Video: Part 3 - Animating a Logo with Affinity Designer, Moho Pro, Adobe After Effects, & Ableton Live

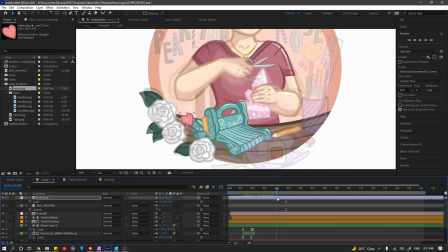Whenever I animate something like this in After Effects, I'm basically just putting in the basic keyframes, applying easing,
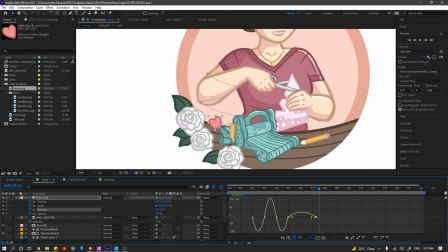and then going into the graph editor to adjust just how much easing I want when all of these things are animating.
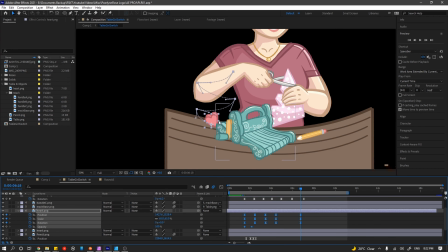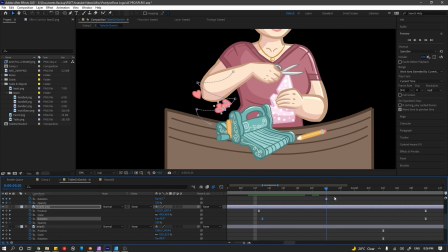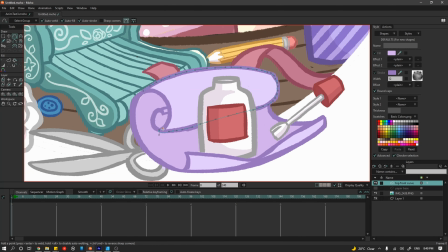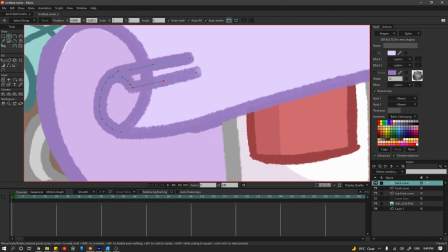So for the paper and glue, I wanted something that I don't think would have been particularly easy to achieve in After Effects.
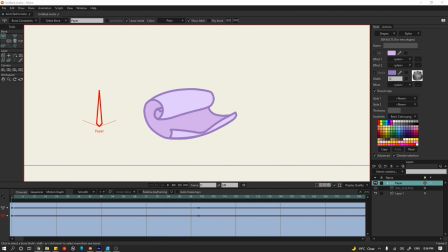So I jumped back to Moho to complete that part.
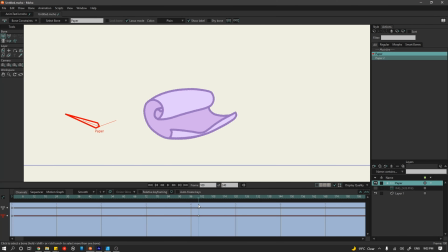Basically, I wanted to make sure that the paper could pop up in the view, but it's rolled up slightly,
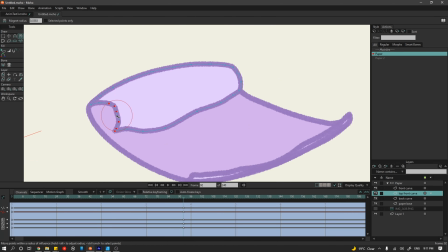and I wanted to be able to unroll it and roll it up as the glue dropped down on top of it. So
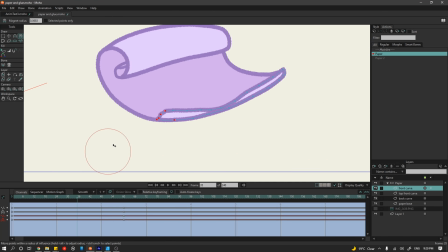I redraw the paper into separate layers in Moho and then set up a smart bone that allows me to animate just that.
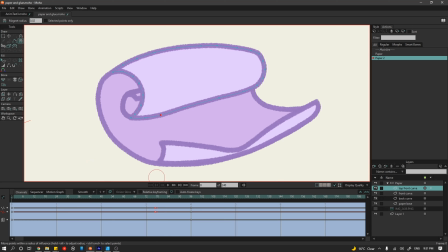The idea is that I wanted the paper to appear, open up all the way, and then as it rolls up to close,
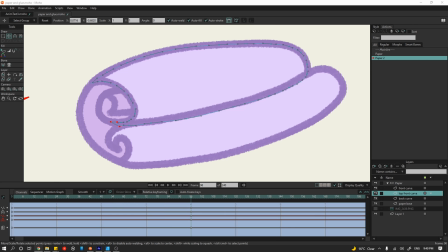the glue drops down on top of it, and I wanted the rolled part of the paper to bounce off of the glue.
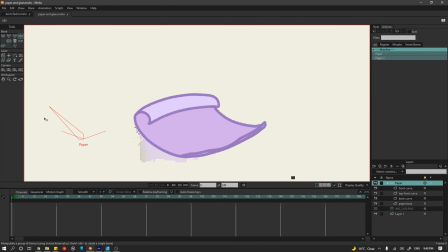So I knew what I was trying to achieve, and it was a little bit of trial and error, but I think it all came together nicely in the end.
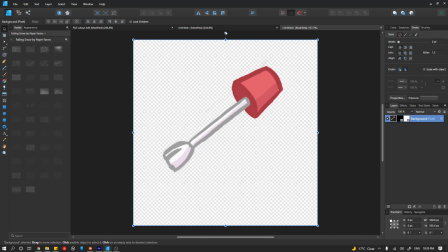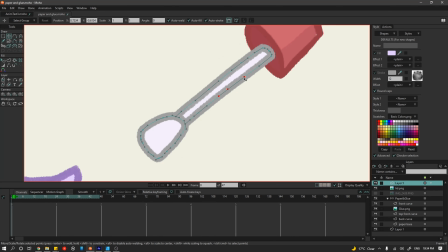This meant that I had to animate the glue and the glue's lid in Moho as well,
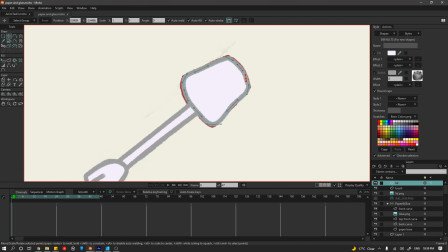because they're all sort of happening within that piece of paper.
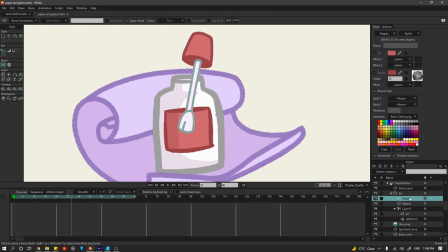I wanted the glue to drop down with a tiny bit of squash and stretch and have the glue's brush pop out as it hit the table.
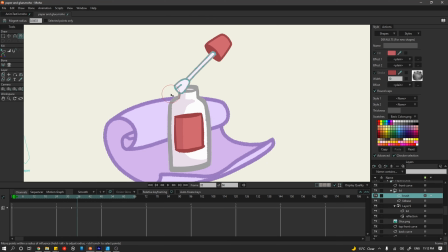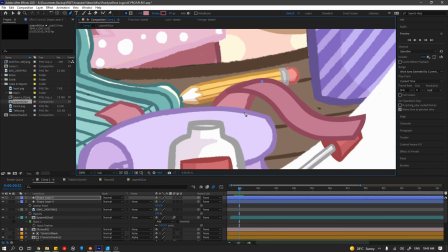Next up, there is a ribbon that you barely see animating for half a second, but it is there.
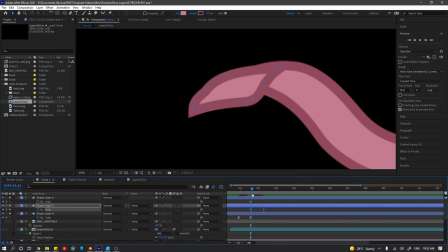So rather than redraw it in Affinity Designer, I just drew this with some tools in After Effects and then animated the three parts of it
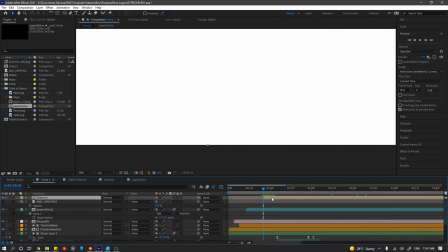so that it gave the illusion that it was sort of unraveling as it rolled across the table.
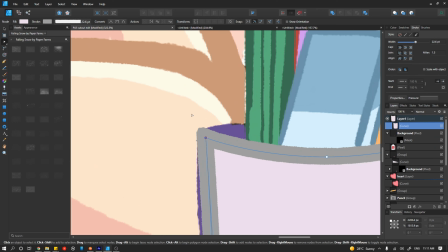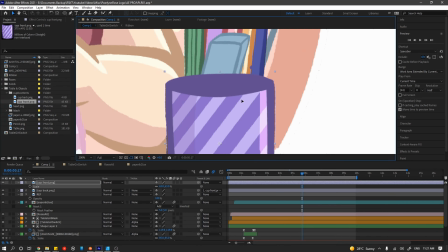Next up, we have the cup with all of the pens in it. I basically redesigned them in Affinity Designer as well and animated it within After Effects,
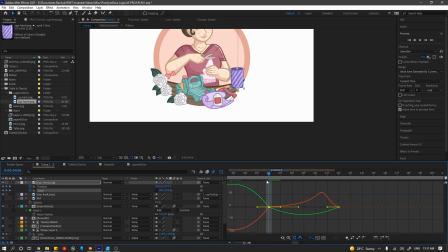except for the fluffy brush that has the love hearts hanging off of it. I wanted to try something out in Moho I hadn't tried before.
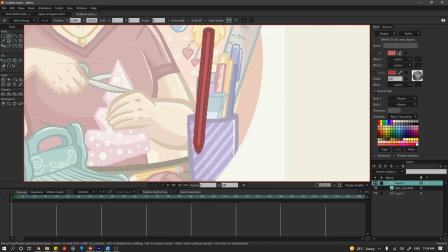So basically, I went ahead and animated this whole thing within Moho.
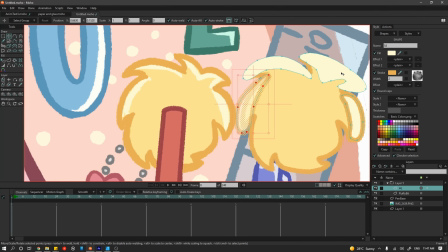What I really wanted to try out was setting up bones for the little love hearts on the chains that are hanging off of this,
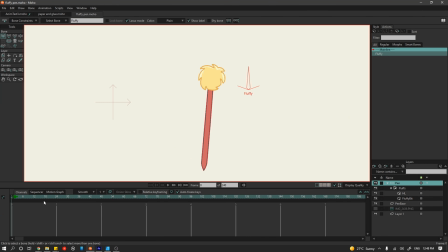and seeing if I could use the physics tool to simulate a swinging motion,
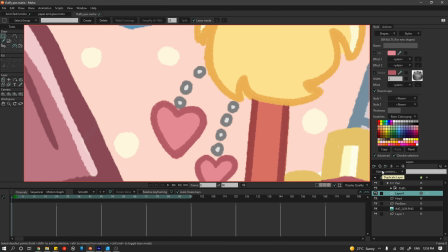kind of like a pendulum.
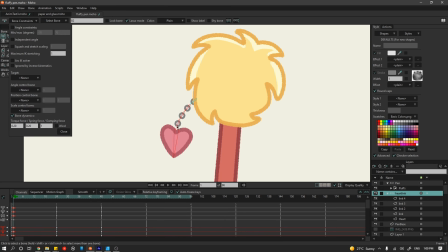I wanted to see if it was faster to do it this way than it was with hand, and it turned out it really was a hell of a lot quicker.
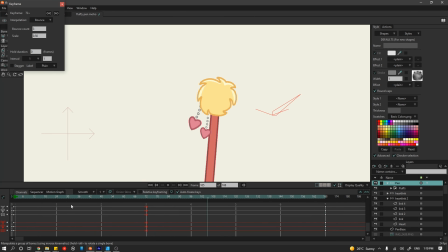You don't really have to think too much when computers are doing the heavy lifting for you. So I'm really glad that I did it like that.
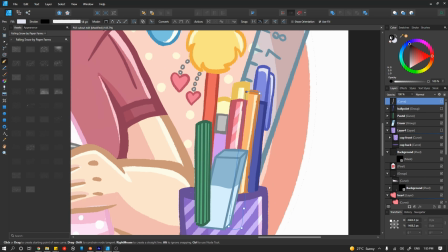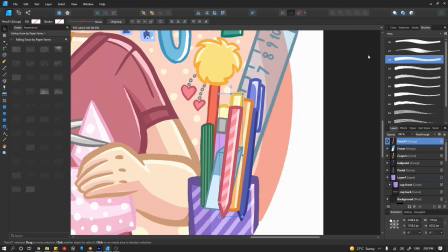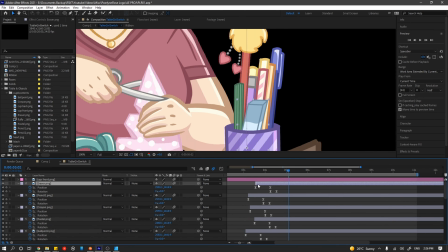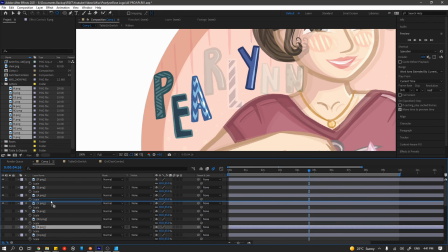At this point, I was nearly finished the whole animation, so I cut out each individual letter,
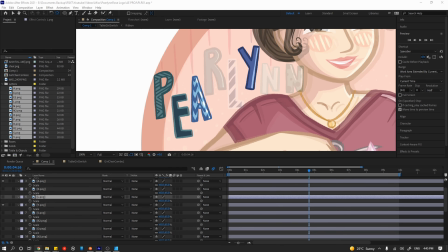saved them as their own PNGs, and brought them into After Effects.
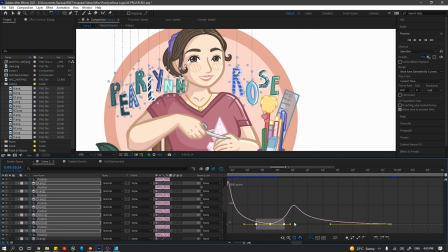And I decided to animate these all at the same time and then stagger the animation later on to sort of give a little bit more variation.
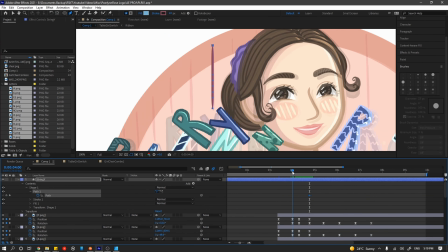So I've made them drop and bounce in. And then my next task was to animate the path of a single stroke to sort of give it like
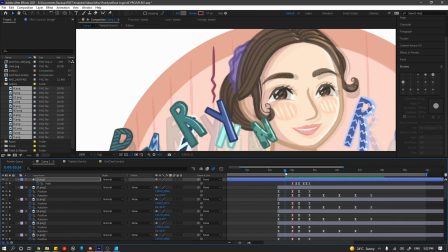an elastic bounce and make sure that it was the right size for each letter,
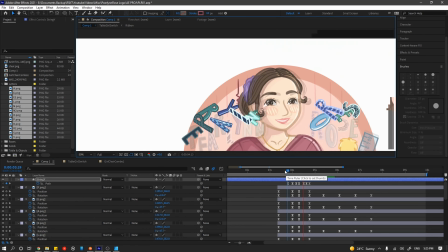and then stagger the animation so that nothing was actually happening at the same time.